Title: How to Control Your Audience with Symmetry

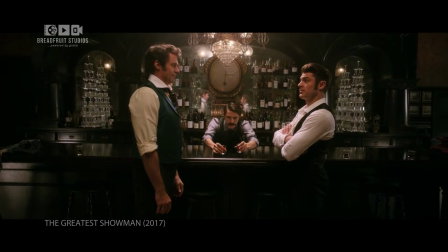Symmetry is the clearest expression of order. When both sides of the frame mirror each other, the image immediately feels stable.
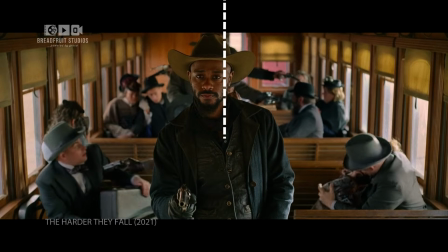Centered subjects, equal spacing, balanced negative space.
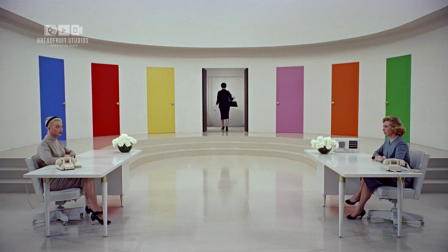There's no confusion, no imbalance, just control.
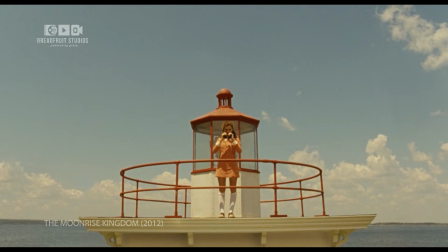Look at the work of Wes Anderson. In films like Moonrise Kingdom, characters are often placed directly in the center of the frame.
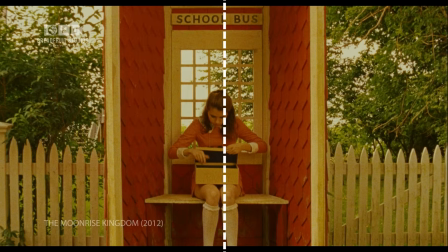Everything feels measured, precise, carefully composed.
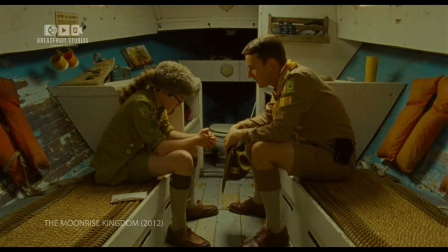The symmetry creates a sense that the world itself is organized.
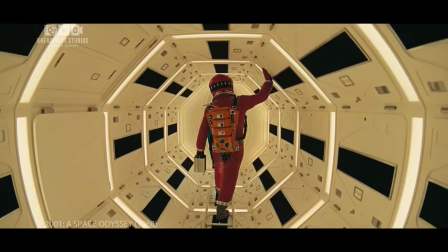Now consider Stanley Kubrick in 2001, A Space Odyssey.
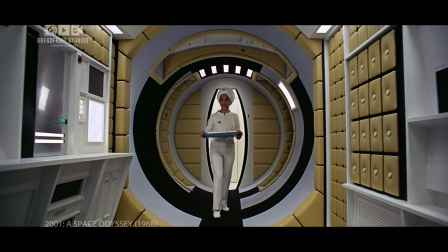Long corridors, perfectly aligned architecture, balanced geometry stretching into the distance.
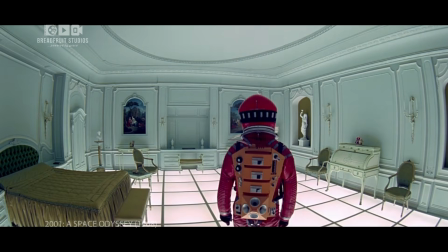The calm is almost hypnotic. Because perfect order can feel sterile, controlled, even oppressive.
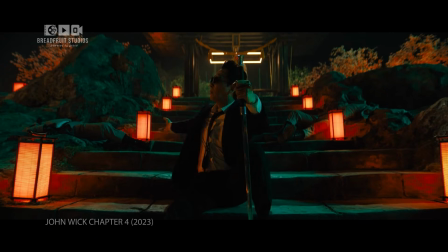Symmetry communicates authority, certainty, dominance.
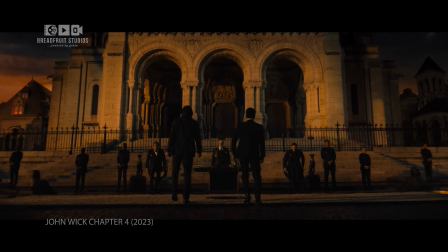When a character stands centered in a perfectly ordered frame, the image tells us something before the story even begins. This world is under control. And that's a composition decision. Symmetry isn't just an aesthetic preference.
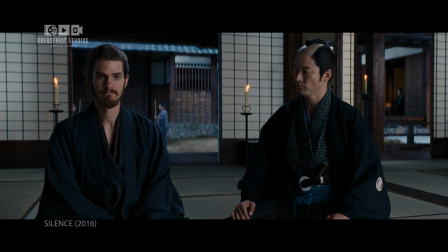It's a statement about the world inside your frame. So, how do you recreate this yourself?
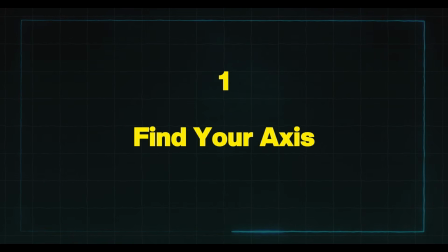First, find your axis before you place your camera.
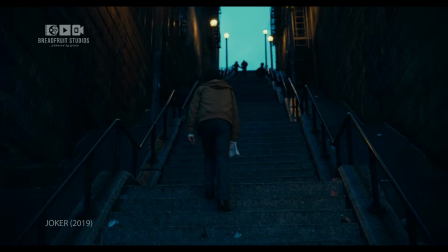Look for doorways, corridors, staircases, windows, or architecture that naturally mirrors itself.
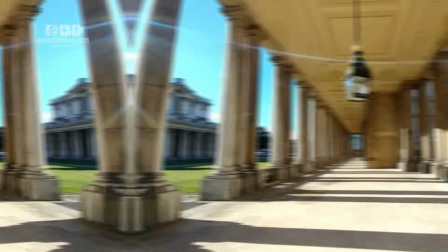These are your symmetry anchors. Second, place your camera dead center on that axis.
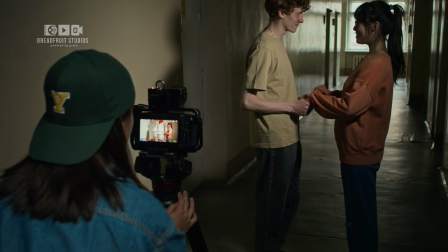Not slightly left, not slightly right. Center. Your viewfinder should feel like a mirror.
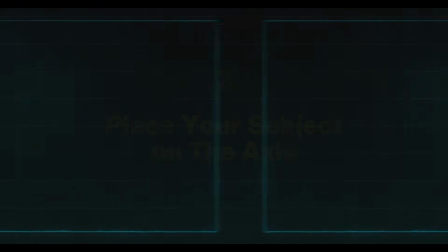Third, place your subject on the axis. When the subject sits on the center line, they inherit the authority of the symmetry.
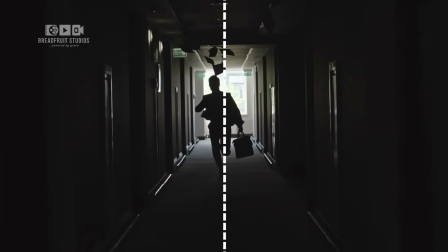The frame organizes itself around them. Fourth, watch your background.
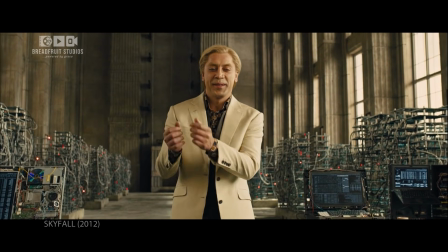If your subject is centered but the background is uneven, the symmetry breaks.
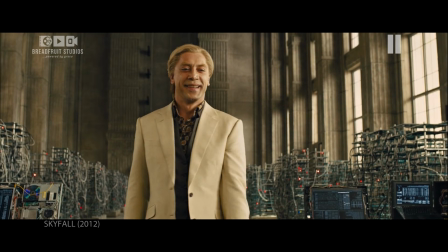Both planes, subject and environment, need to align. And fifth, use symmetry with intention.
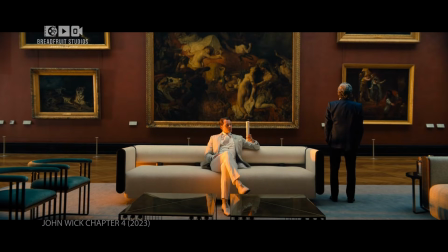Ask yourself, does this character need to feel powerful, controlled, trapped inside order?
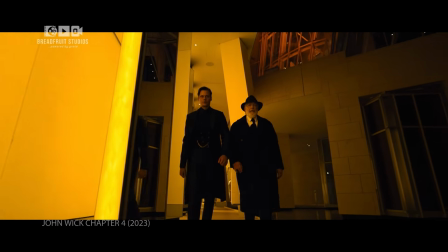Because symmetry always communicates something. If you don't decide what it communicates, the audience will feel it anyway.
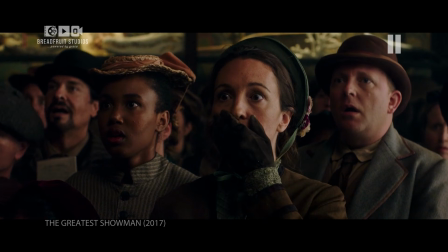They just won't feel what you intended.
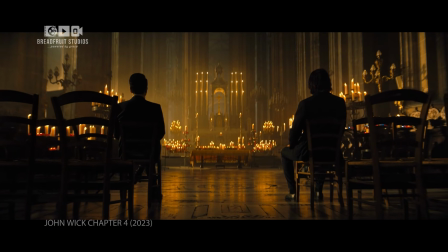When you choose symmetry, you're telling your audience, someone or something is in control here.
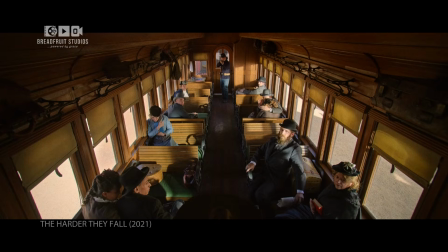Use it deliberately, and it becomes one of the most powerful tools in your frame.
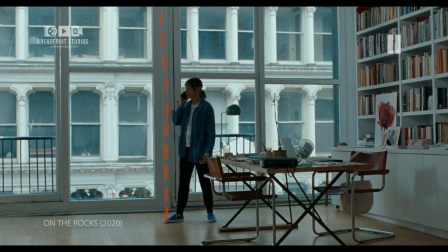Now remove that balance. Shift the subject off-center. Add visual weight to one side.
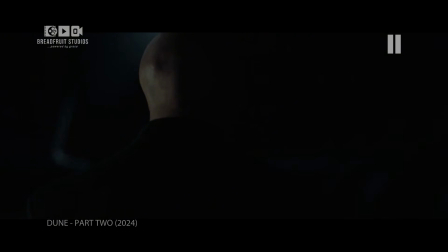Let darkness dominate half the frame. Suddenly, something feels wrong.
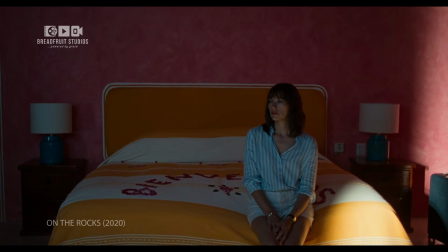Asymmetry creates instability. It makes the viewer subconsciously search for balance.
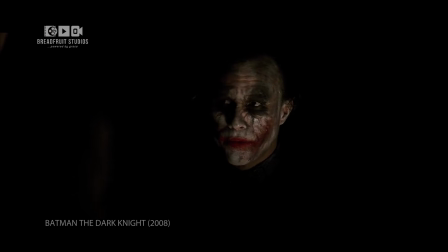Look at the Dark Knight interrogation scene. The imbalance of the frame mirrors the psychological tension.
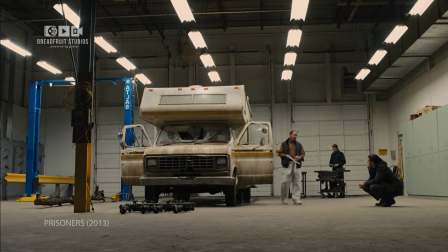Or in Prisoners, directed by Denis Villeneuve.
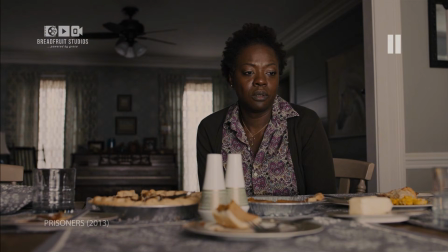Characters are often pushed to one side of the frame, with heavy negative space pressing against them.
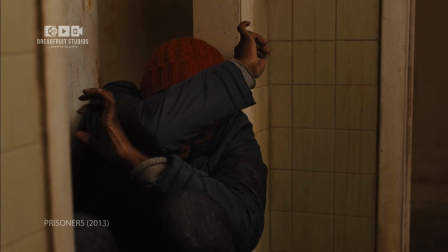That space isn't empty, it's pressure. When balance disappears, the audience feels it physically.
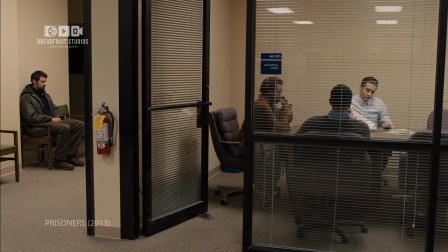Order creates calm. Imbalance creates tension. So asymmetry isn't a mistake, it's a choice.
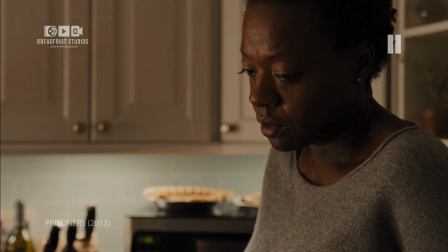When you push a character to the edge of the frame, you're not framing them badly, you're framing their psychological state.
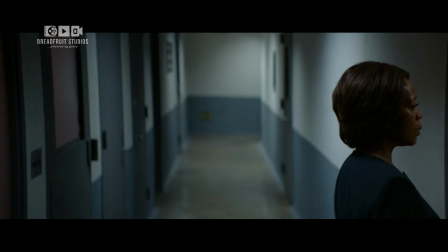The composition is doing what the dialogue doesn't have to. Before we go further, let me say something important for a moment.
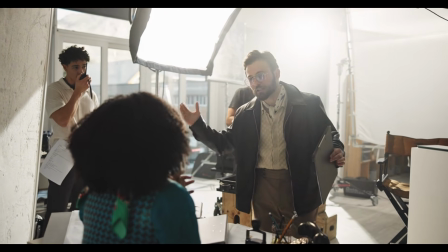If you're a filmmaker who watched the previous episode on control and this one on structure,
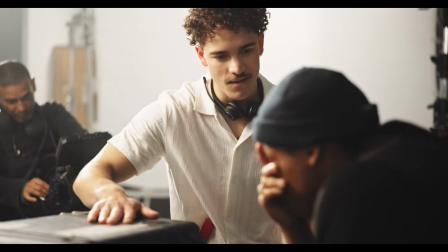and you're still guessing where the camera should go, you're not alone.